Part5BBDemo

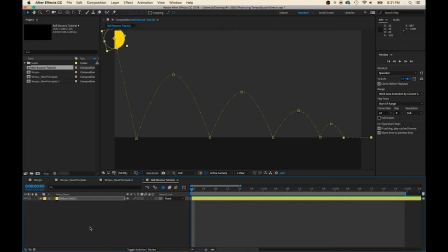47:46 So I'll get you started on a heavy one. I'm going to make this shy since we're going to consider that done.
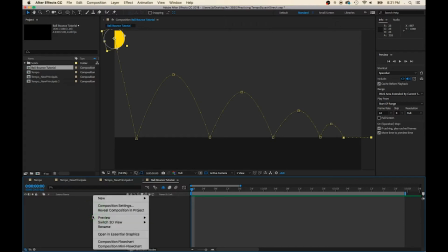47:54 And we just go through the process again. New. Solid.
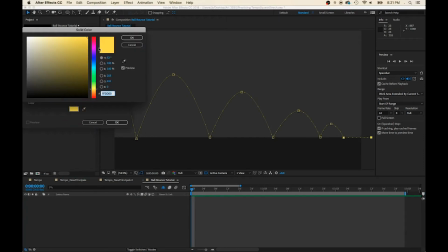47:59 I'm going to make my heavier ball a red bowling ball.
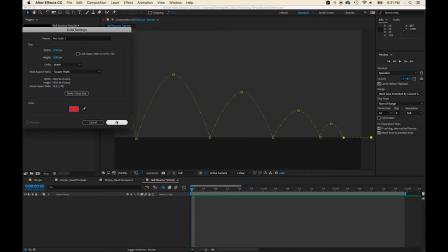48:07 Solid.
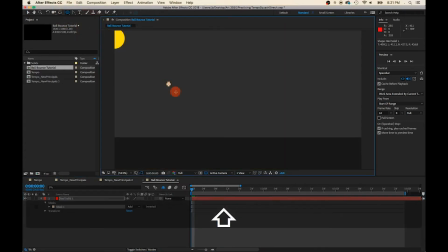48:11 And use the ellipse tool. And bowling balls are bigger, so we'll make that bigger. And then we'll move it to the top. Now, see how it's over top of the yellow ball?
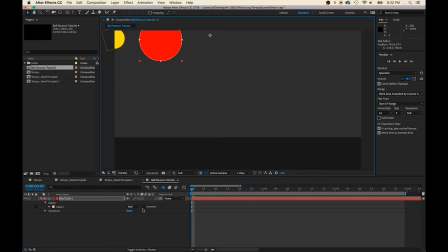48:33 And since it's bigger, you can just slide it underneath, and I'll show you how to do that. Unshy the layers and make this red one underneath the yellow one.
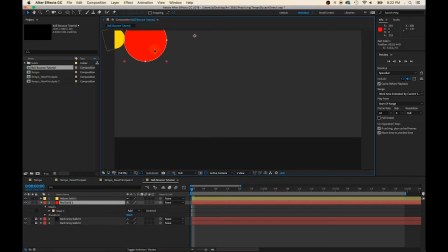48:46 So then if they do cross paths, you'll still be able to see them. Okay, I'm going to start the ball here. And I'm going to open my... I'm going to shy out the layers I'm not using.
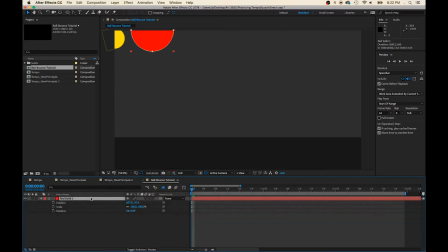49:04 I'm going to have my position, scale, and rotation open. And I'm just going to sketch in the motion. Turn the position on. Now, a bowling ball would fall much faster than this rubber bouncy ball.
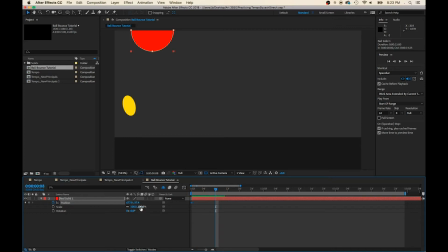49:24 So, let's make it heavy. Uh-oh. I forgot to move my anchor point.
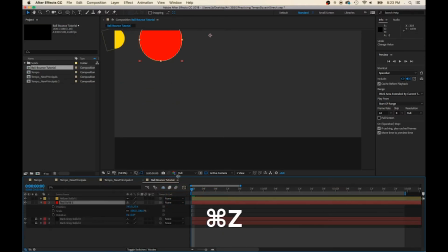Move my anchor point. Turn snapping on so I can get it in the middle.
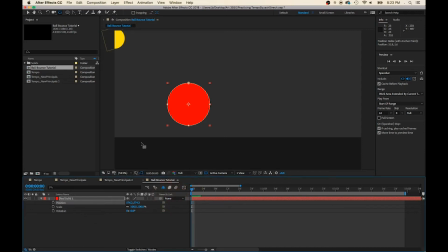49:57 Okay, now move it back up to where it needs to go. Position, turn it on, and zonk.
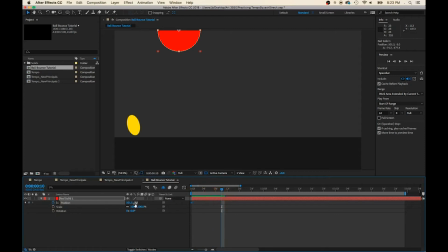50:13 It's going to be really fast because it's super heavy. Gonk.
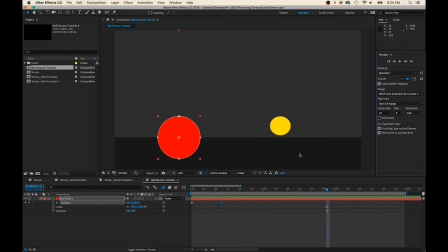50:29 Right. And I just want it to have the tiniest amount of bounce. just the tiniest amount.
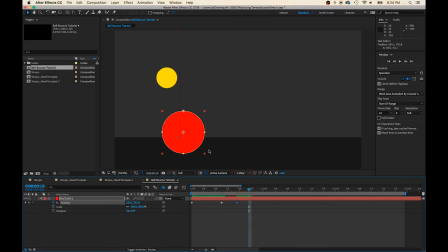Because the ball is so heavy.
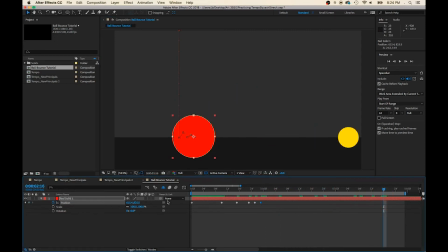51:01 And then it's going to roll right out of the frame slowly.
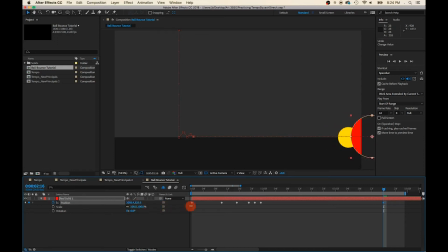Okay, now here is an interesting dilemma.
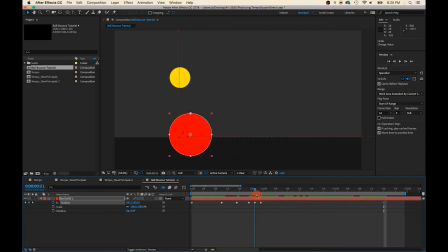51:32 My little ball is being eclipsed by the big ball, and that's because of my layer positions. So I'm going to go to the unshy things and slide the red layer underneath the yellow layer.
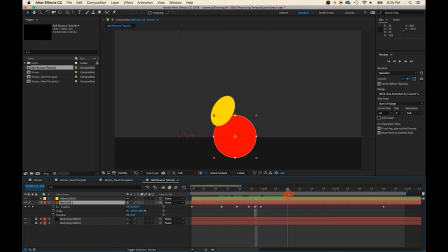51:47 And then as you see, if they cross each other, the yellow smaller one will be in front.
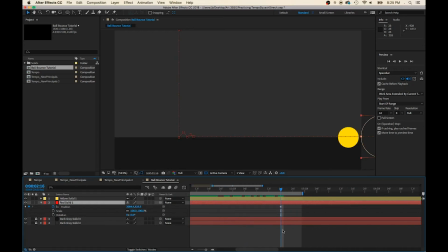51:54 Okay, and then the bowling ball should be moving a lot slower than its friend.
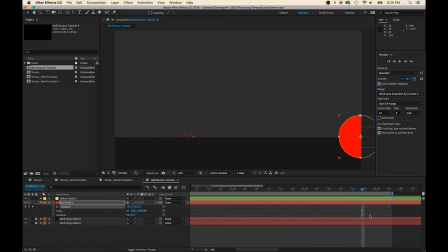52:14 I'm going to even make it slower. So there's more of a contrast between the bounciness and the rigidity.
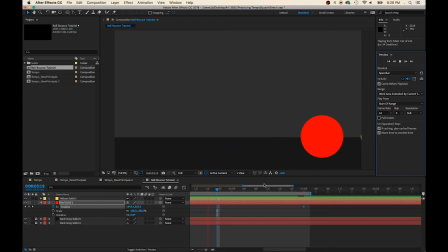Okay, now I'm going to go back in and fix my peaks and valleys.
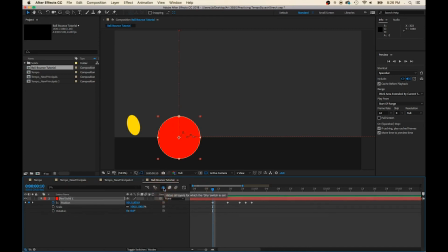52:43 Oh, let's shy out the stuff we're not using. I'm going to zoom in.
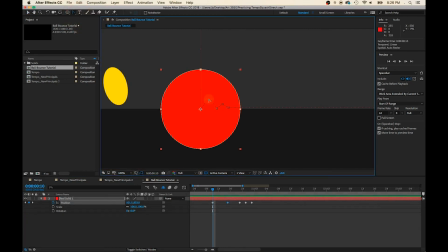52:52 Use my convex tool. Smooth out these peaks.
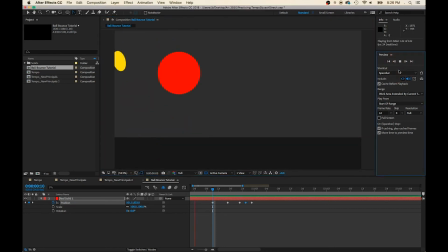53:06 And see how that looks. Well, that's much better. Okay, now we got to add a sense of gravity to these things.
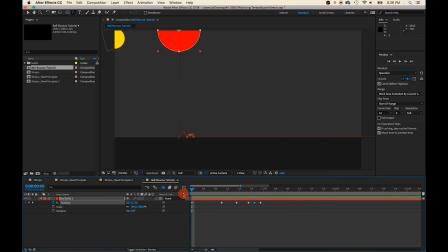53:19 So the first keyframe should have an ease out on it. So as it moves down, it's moving faster, okay?
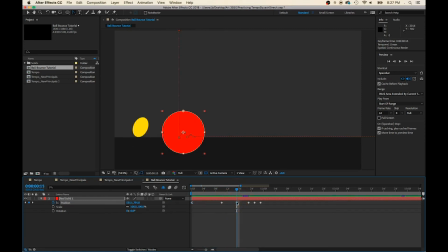53:36 And then the peaks can have an easy ease on them.
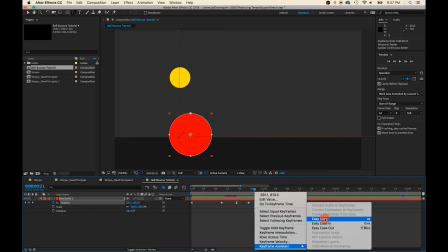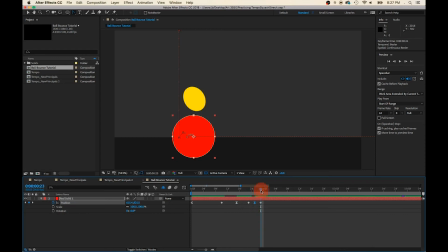53:50 And this last one will have an ease in. And it's just that easy.
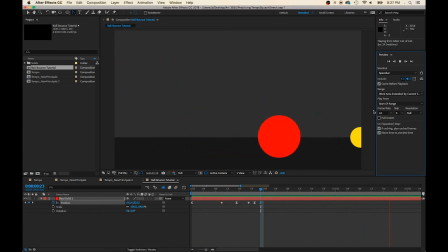Looks like my yellow ball doesn't make it all the way out of the frame.
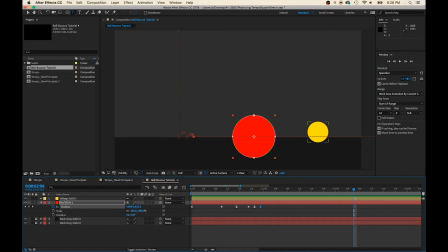54:27 So let's go back and fix that. Let's open up our position, well, we don't even need to open the position modifier. We can just slide down the timeline and scooch that keyframe out of the way.
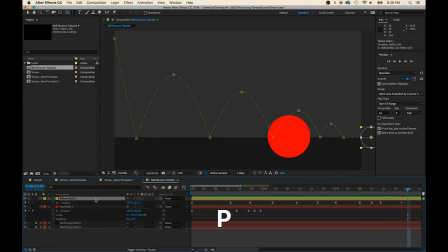54:48 Yeah, maybe we'd be safe to use the position modifier. Okay.
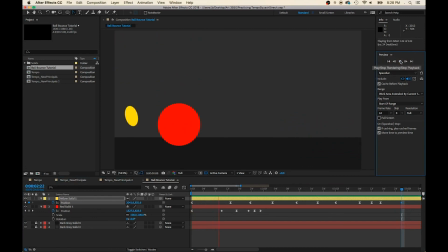So I want you to be creative. This is a boring example. What can you do to make your balls exciting?
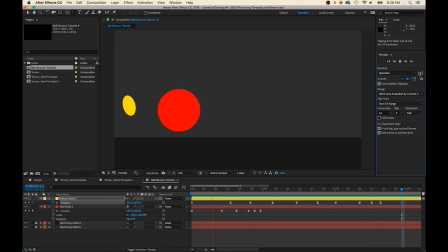55:19 What can you do to make your ball bounces exciting? Can you give them a little more personality? Can you make them bounce around and interact with one another? All these things you can do are up to you and your imagination. I think I'm going to leave you with
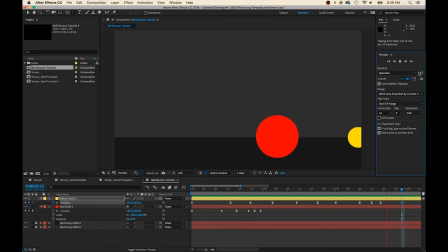55:41 Pixar's Luxo Jr. to take a look at. I'm sure you've all seen it, but it's just a refresher on some really good squash and stretch.